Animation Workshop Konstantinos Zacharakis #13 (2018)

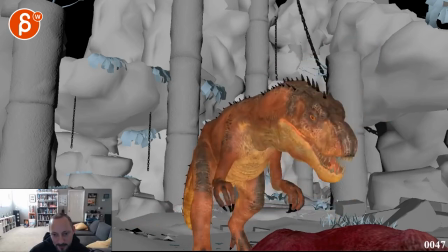(4:13)
Finding a frame that I can reference. To me, it's more like what this arm is doing.
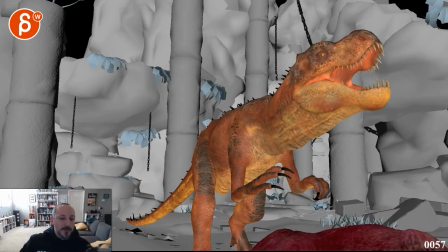(4:19)
Not that you have to go full on Mr. Burns, you know, with his hands like that, but I feel like there's something a bit more creature-y and raptor-like, and not raptor, but you know, dinosaur-like, where it's like that versus out like this. Very tricky once you get too far out with the claws out and the hands out, that it's a bit more inward.
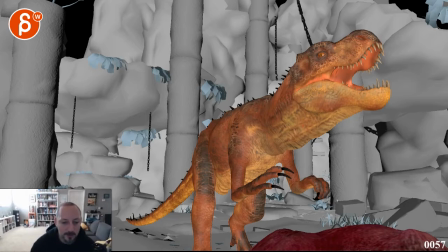(4:39)
And speaking of which, if you look at, I'm gonna go back a bit here. If you look at the hands, are definitely better.
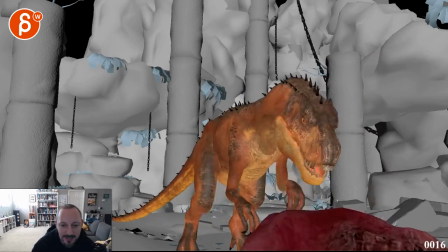(4:47)
It doesn't feel as jerky, but it has a slight spliny soft feel to it,
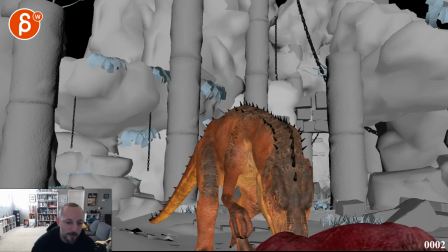(4:52)
so it's, I wouldn't say split the difference because you don't want pops in it, but you have to look at elements where the, it's not just nice arcs and moving like this, but it has moments of I would say jerkiness, but without pops, where it's kind of that and it follows and then I imagine it goes,
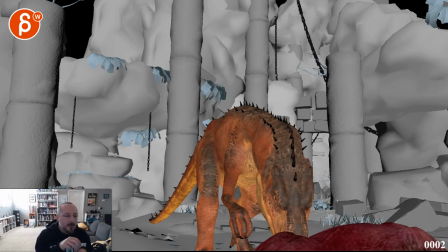(5:12)
when the hands are like this and the head goes up into this, it would just be, and when it eats on the ground, it has this moments of twitches and muscles and just some jerkiness so that you can have a little bit of what I would call dirt in the arcs.
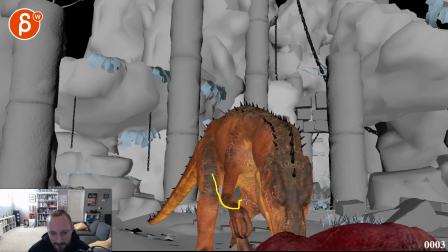(5:29)
Not again that it has to be super poppy, but like sometimes you have your arms and a little bit of a jerk in there and a jerk in there, but it's not, again, it's not like a one frame pop,
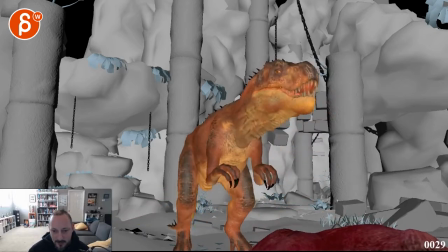(5:37)
but there's some elements where it will feel just less soft, like through here, that arc, let's go back, where's that big head move here, like here. I think having that open up can work.
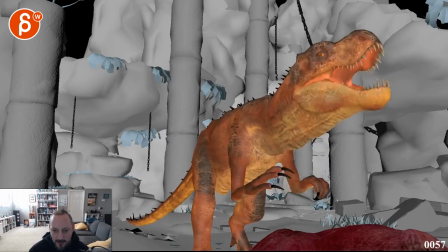(5:53)
I like this here, how that contracts there, it gets together, stuff like that is great.
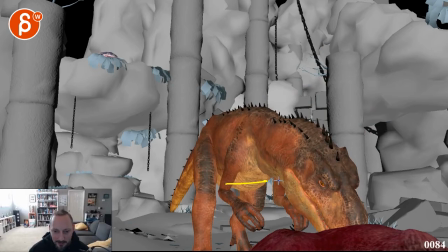(5:58)
But then you have something like this, and this is kind of the main thing that illustrates my point,
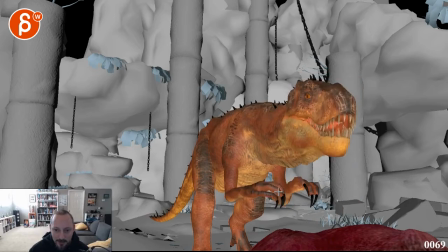(6:04)
when you have the head going down, and then look at those arms, they're very tight, they're almost twin there. They're both kind of doing the same thing, and it's all very even in timing, which kind of takes away.
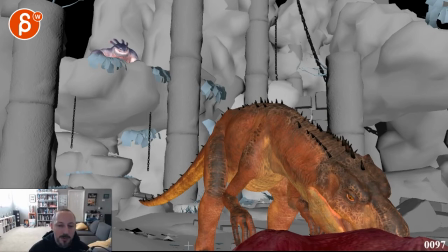(6:15)
Because you also want to look at in terms of what kind of movement you want to put in there that make that creature look threatening. It's eating, and it's a predator, and it's those little harsher twitches in there.
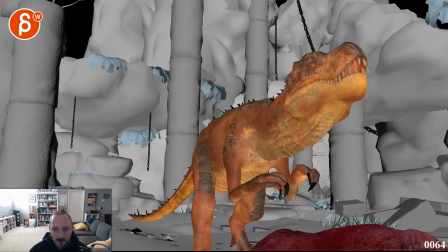(6:29)
And I know that we're looking here. So technically it goes down, and then audience's eye goes there.
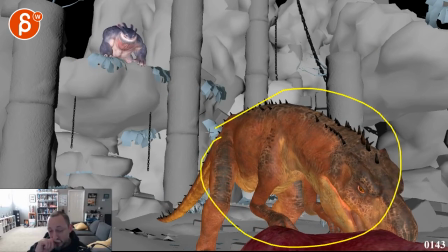(6:36)
Then we're looking there, and I think that keep alive is good in terms of not distracting from this. The audience, I don't feel like the audience will be distracted in terms of where I'm supposed to look at. But once you get to there,
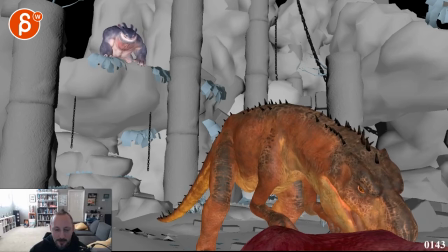(6:52)
this feels more like it's just kind of sniffing and rubbing its nose. And if there's anything you can do where it still has that feel of its eye, and it goes, biting, those moments of biting and something cracks. Just again, it's a very fine line between pops,
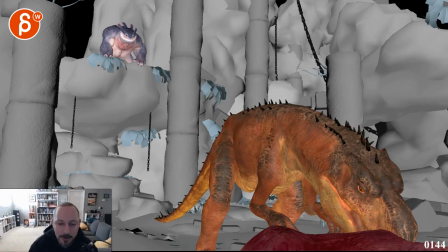(7:08)
but you want to bring in a bit more harshness and the feeling of the jaw biting on through muscles and then tearing and some pulling and maybe through a bone and bam, cracking that bone. Again, all in a minimal way that doesn't distract from this, of course.
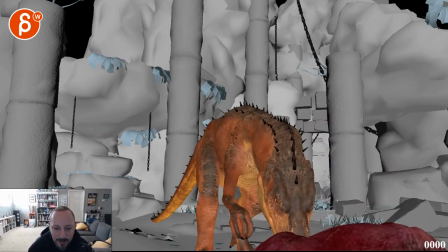(7:23)
But that's what I would try there.
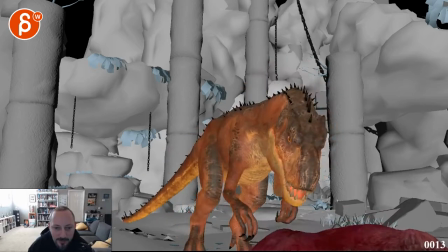(7:30)
I do like that hip move out there. Boing, right there. I think that's kind of cool.
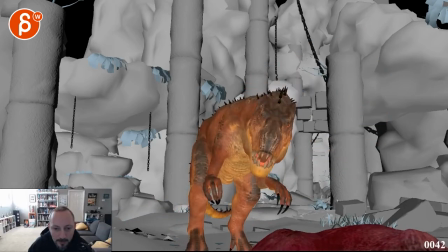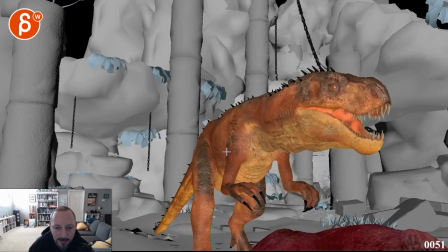(7:44)
It's cool. If you do this, right, if you have like a step here and then that stomach area comes out, I would just pull the knee over this way, the knee controller, so that the upper thigh moves out as well, just to give the illusion of
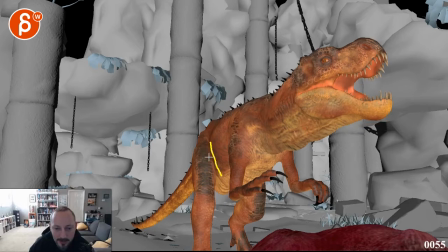(7:59)
here, from here on-ish, you got this body mass pushing against this body mass. So when this pushes, that part of the leg goes out this way because this is pushing.
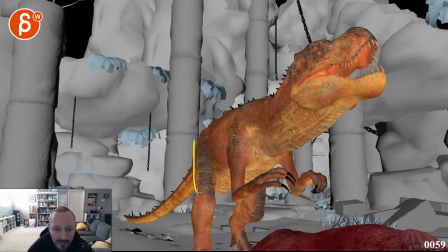(8:11)
So it will feel a bit more connected and have less of that. See, if I'm looking at this area compared to this, it doesn't react at all.
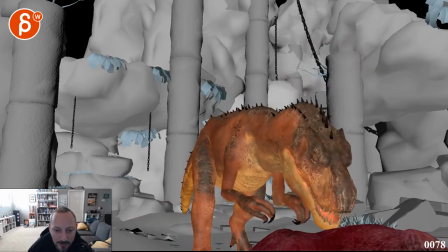(8:19)
It's just kind of stiff, and you want some reaction to what the body's doing in the stomach area.
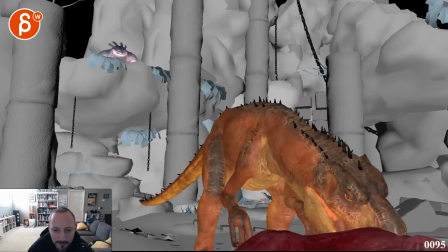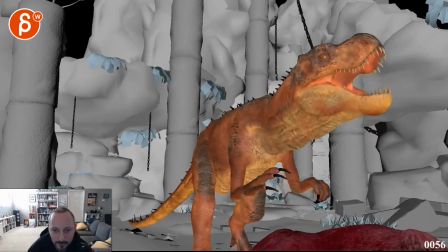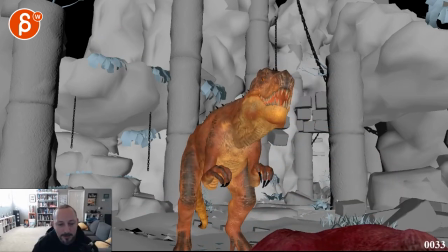(8:36)
And it'll probably help you also to kind of block out. That's my chair. Oh, it's such an old chair. I gotta get a new chair.
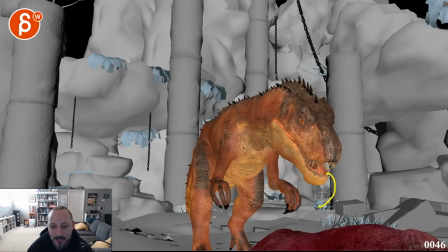(8:47)
You want to potentially, I know what you want to do.
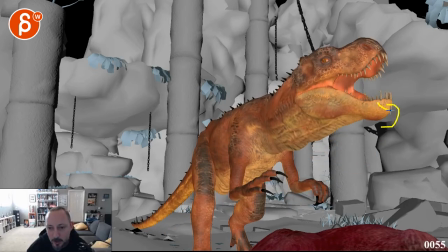(8:49)
And again, not that it has to be super detailed, but you want to show the flapping and when it comes in so you get a better idea. And just in case, it kind of might change some of your acting, dino acting, you know. Are you saying potentially like the whole piece goes in the mouth here?
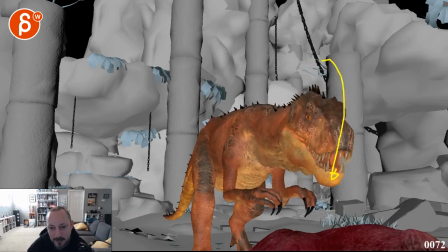(9:08)
But maybe if you want to find some detail during this, it doesn't feel like it's just kind of gradually going down with no business.
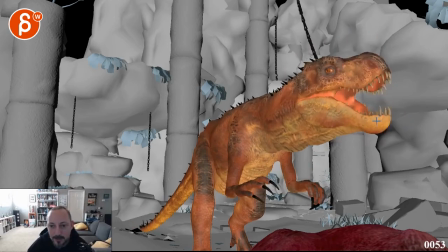(9:14)
You can always have the thing flop over, right, through here. It goes, flops in, and then has just a piece coming out here.
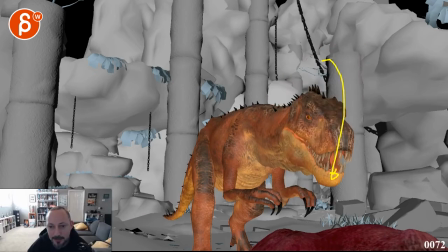(9:22)
And then through there, you can have a little bit of an arc that goes zoop like that. And during that moment when the head goes back over this way in a bit of a sharper moment, the jaw would open a little bit, and it's that last sucking in of that piece, just with a little tongue thing, just kind of bring that piece in, and then it goes back into eating.
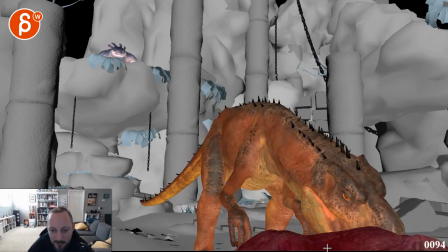(9:40)
I do like this a lot, though, how it just kind of, the snout moves that forward, opens up, and then it moves that piece here. I think that stuff is super cool.
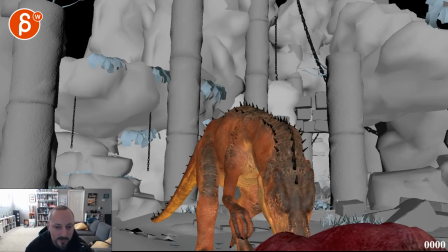(9:51)
And then the other one, let me pause this. I want to make sure that I see your mail. Actually, your mail is right here. So you managed to change the arms to FK and the neck and the head to IK now. That's all. It's probably what I'm reacting to, that the IK feel there. And you're seeing that Dozer feels like he's bouncing and not very natural.
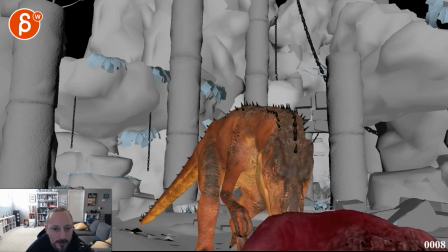(10:10)
So I don't, let's see here.
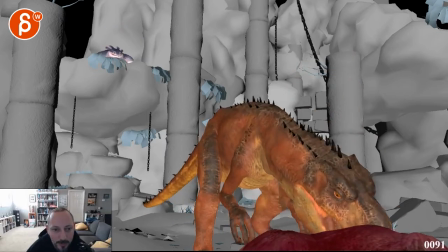(10:19)
I don't think it's that bad. It definitely has a bit of a smooth, this and this, this area.
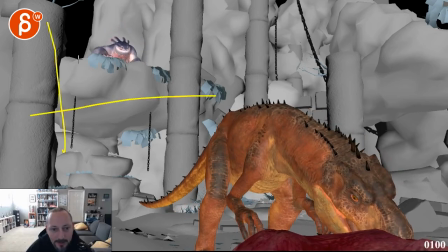(10:30)
I think to me what you can do is, it seems like, you know, in your graph editor, it has a very smooth curvature to it. What I would try through, I don't mind this one. So a couple things here. On that first one, when that shoulder goes up, I don't see anything in the head.
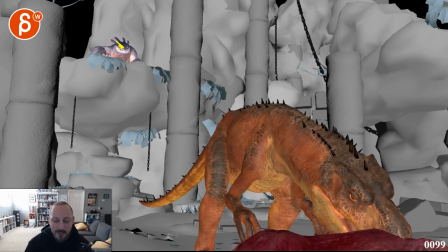(10:47)
So you're gonna see a little bit of a, like the smoothness, you can, you, there are a couple things you can do. On that, bam, on one of the steps, you will have the head react to that shoulder coming up there, but you can have a bit of a sharper dip in the head for some overlap there and some impact. That's gonna give you some sharpness.
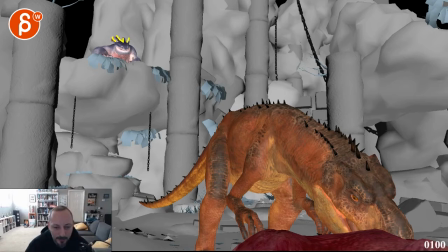(11:03)
Then you're gonna have these guys here move and dip a bit. That gives you also a bit some sharpness. But then on the body and shoulder,
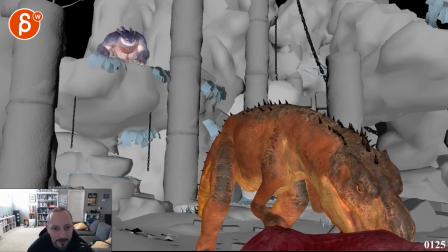(11:12)
this and this, it's a bit better through here because you have a bit of a pause. What's gonna say is that through there,
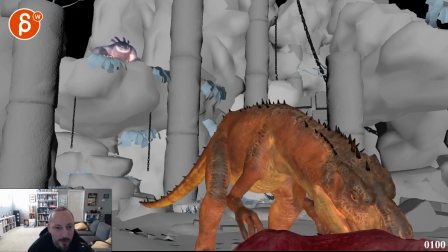(11:21)
what you wanna do is, as this hand and that forearm goes down, right through here, bam, I'm looking at this and it's very soft. So in your graph editor, it feels like if that shoulder goes up, it feels like this, and you want your shoulder
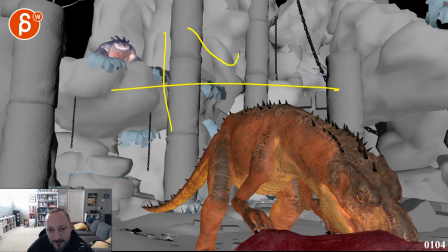(11:37)
to go up where it has a slight feel of this, where it's not flat and it's not linear, but it's kind of 45 degree broken tangent, so that you, bam, see, you're already going up a bit too much.
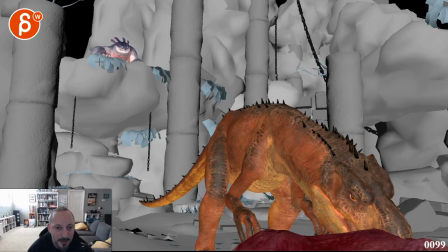(11:52)
So I would probably also go a bit less, but you can cheat the surface here and just bring the arm down. But basically what's going on through here, Phil, this is such a dip, that side of the body, and then the arm is so high here.
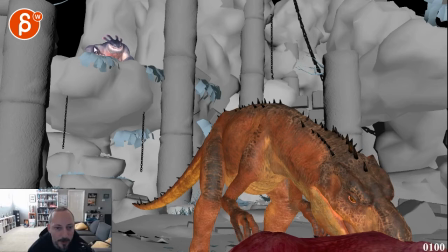(12:08)
Feels like this is the lowest you want to go through here.
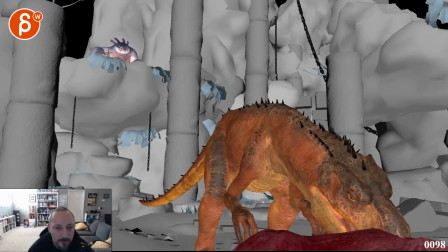(12:15)
And this is a bit too low. Feels like there's that breakage here. So for me, if maybe here-ish, around here.